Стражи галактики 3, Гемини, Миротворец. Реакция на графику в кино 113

Просто состарить его, чтобы другой стал моложе Да, и мы такие, знаете, давайте просто оставим седые волоски в его волосах, знаете, не трогайте ничего И самый быстрый способ понять, что мы здесь ошиблись, если бы Энгли сказал нам,
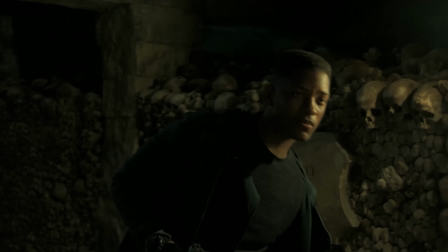(8:12)
что он абсолютно верит, что это реальный человек на экране Но он выглядит как очень похожий на Уилла Смита человек.
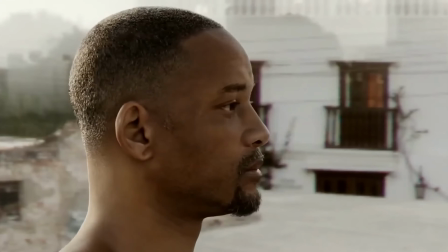(8:18)
Знаете, вы можете промахнуться на 1% или на 0,1%. Самое сюрреалистичное в этом то, что было очень легко получить Уилла Смита в кадре.
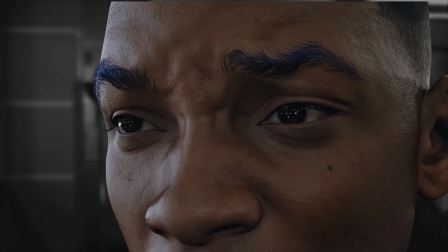(8:27)
Но когда любая часть его лица начинала двигаться, если она двигалась не так, как вы привыкли видеть, то это просто разрушало весь кадр. А также поры растягиваются. Ах, растягивающиеся поры.
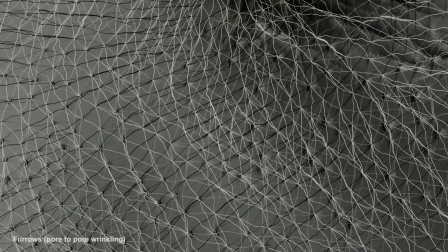(8:38)
Супервайзер Шоу подошел ко мне и сказал, что у Артов есть идея, мы сделаем поры очень крутыми. И мы такие, сколько? Да, да, ты такой, это круто, но... Как дорого. Хотя, как иронично, это подход поразительно бедного человека. Черт возьми, Джордан! Я дам вам минутку после этой шутки. Да, спасибо. Да, детка. Мы можем начать сначала. О, я даже вспотел.
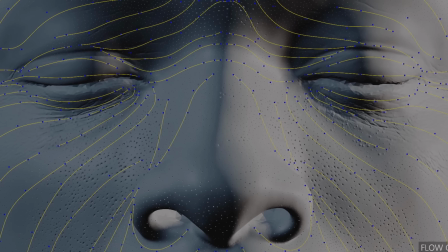(9:02)
Отлично. Вау, вау. Итак, мы рисуем линии на лице, они называются картами потока.
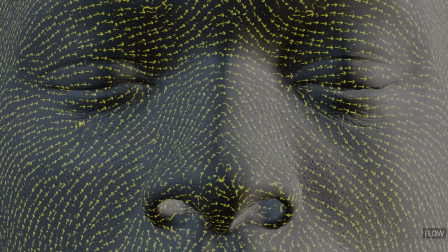(9:08)
Направление кривой очень важно, потому что это определяет направление потока. Затем мы просто делаем множество связей.
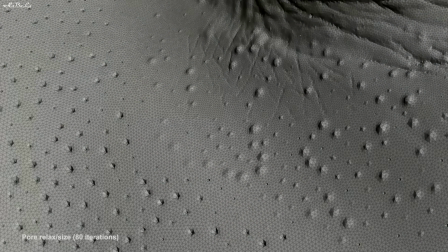(9:15)
В основном вы видите темно-синие точки. Это очень маленькие, стахастические, то есть случайно разбросанные точки для углов пор.
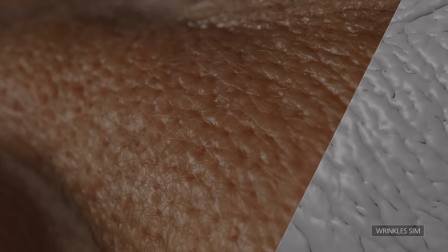(9:23)
А затем есть система, которая соединяет точки таким образом, что мы можем получить из нее правильную форму пор.
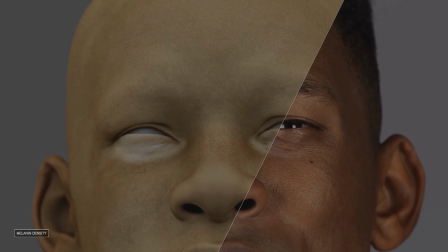(9:29)
О, это замечательно! Так что это на самом деле не кровоток, а плотность меланина. И меланин это один из тех пигментов, из которых состоят лица людей.
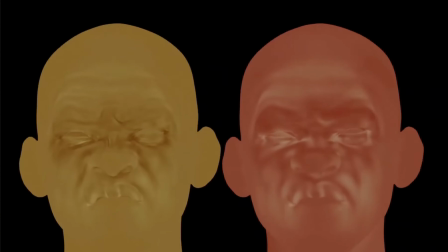(9:37)
Красный, из крови, белый, полагаюсь, тканей. Тогда одна из вещей, которая происходит, поскольку это структура внутри кожи, то происходит то, что при движении кожи вы можете видеть,
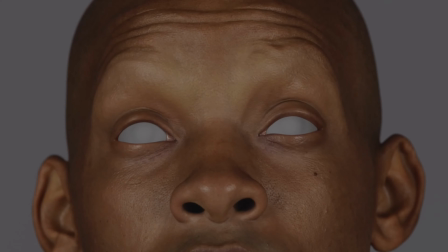(9:45)
как меняется цвет Так что плотность меланина меняется в зависимости от того, насколько сильно вы растягиваете кожу Черт! Это такой высший уровень Парни, если вам нравится то, что вы слышите, у нас есть еще много интересного Подписывайтесь, нажимайте на значок колокольчика, если хотите быть в курсе событий
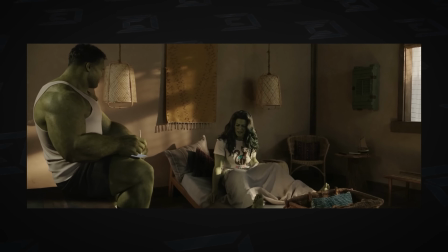(10:05) О, Господи! Какого черта?
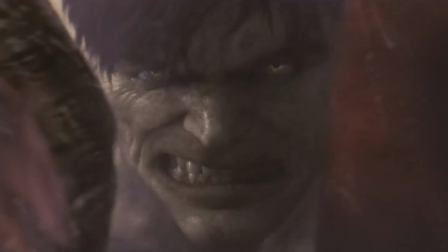(10:07)
Я помню, что это было чем-то большим, потому что мы привыкли видеть Халка в крупных фильмах, а теперь мы видим эффекты Халка в целом телешоу. Разница в масштабах просто огромная. Да, и Халк все равно должен быть того же качества, что и в фильме.
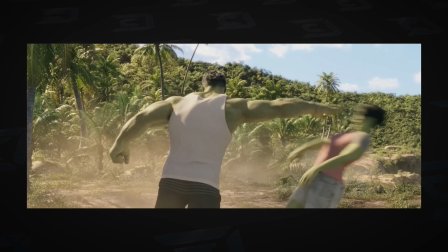(10:23)
Да. Да.
Легкотня. Так тебе!
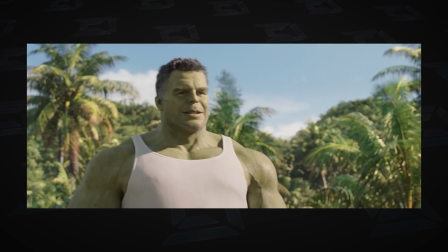(10:29)
Самая большая проблема во всем сериале – Халк половину времени ходит без рубашки. Поэтому модели мышц должны быть очень хорошими.
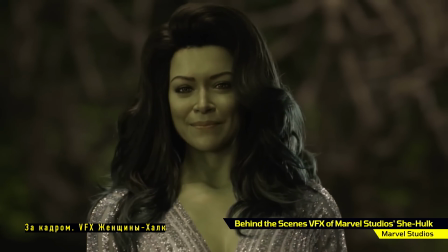(10:36)
Вы по факту делаете много кадров со скульпингом. Мы немного поиграли с меланином и прочими вещами, о которых я говорил в Джимине. Это выглядело очень странно, так что здесь это есть, но в меньшей степени. В случае с ней есть творческие проблемы, а есть технические проблемы.
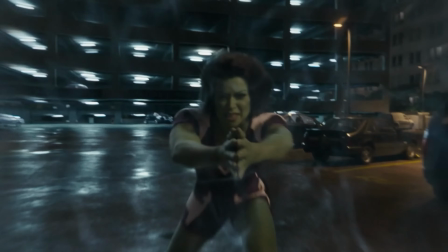(10:49)
Потому что они хотят, чтобы она была Халком, но они также хотят, чтобы она была гламурной, и знаете, не просто разрывающим все существом. Так что вы пытаетесь найти идеальный баланс. Она должна быть мускулистой, но не слишком.
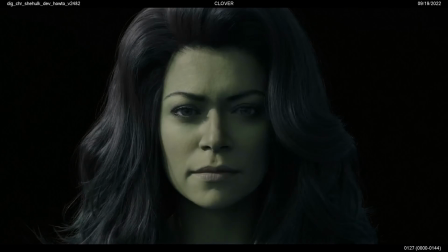(11:01)
И в итоге вы идете по пути все более совершенной кожи, Ее волосы безупречны, все в ней безупречно А потом ты доходишь до конца и думаешь, что это выглядит как плохая работа с фотошопом в журнале И да, вы зашли слишком далеко, знаете,
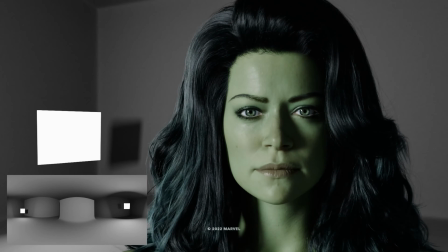(11:13)
вам нужно отступить Так что вы постоянно находитесь в этом противостоянии со студией Где вы пытаетесь посоветовать им не заходить слишком далеко Потому что вы знаете,
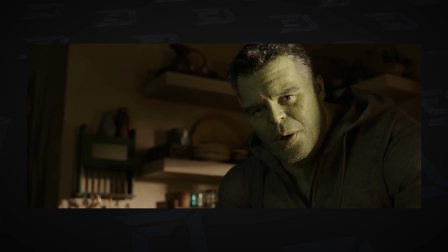(11:21)
что в конце концов результат будет только ухудшаться Тебе еще так многому нужно научиться В чем, на твой взгляд, секрет воссоздания искр в глазах CG-модели? Потому что глаза всегда как бы все говорят, верно?
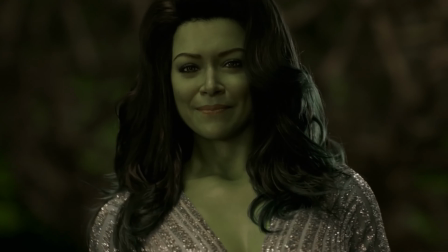(11:33)
Или, по крайней мере, так было на протяжении всей истории Я чувствую, что мы преодолеваем этот разрыв и движемся дальше Какой же секретный соус тут? Я не знаю, когда мы только начали это делать, наши глаза были смоделированы очень точно Мы правильно смоделировали глаз и роговицу, что означает,
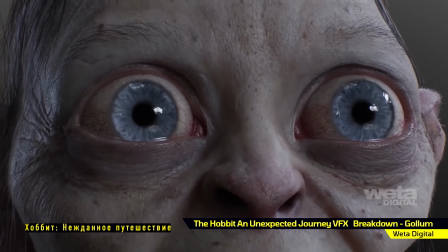(11:48)
что роговица — это материал, плавающий внутри склеры Это не просто шар с плоской поверхностью и линзой над ним Клера фактически опирается на роговицу, поэтому склера может отбрасывать тень на роговицу Простейший способ все сломать — это кукольные глаза, где у вас получается черная линия.
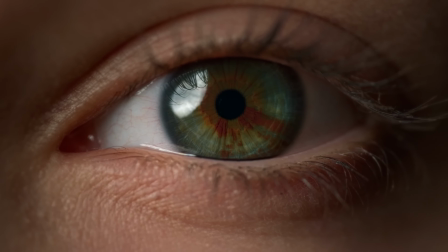(12:03)
Если вы посмотрите на это как на чей-то глаз, вы не сможете увидеть, где заканчивается радужная оболочка, и начинается глаз.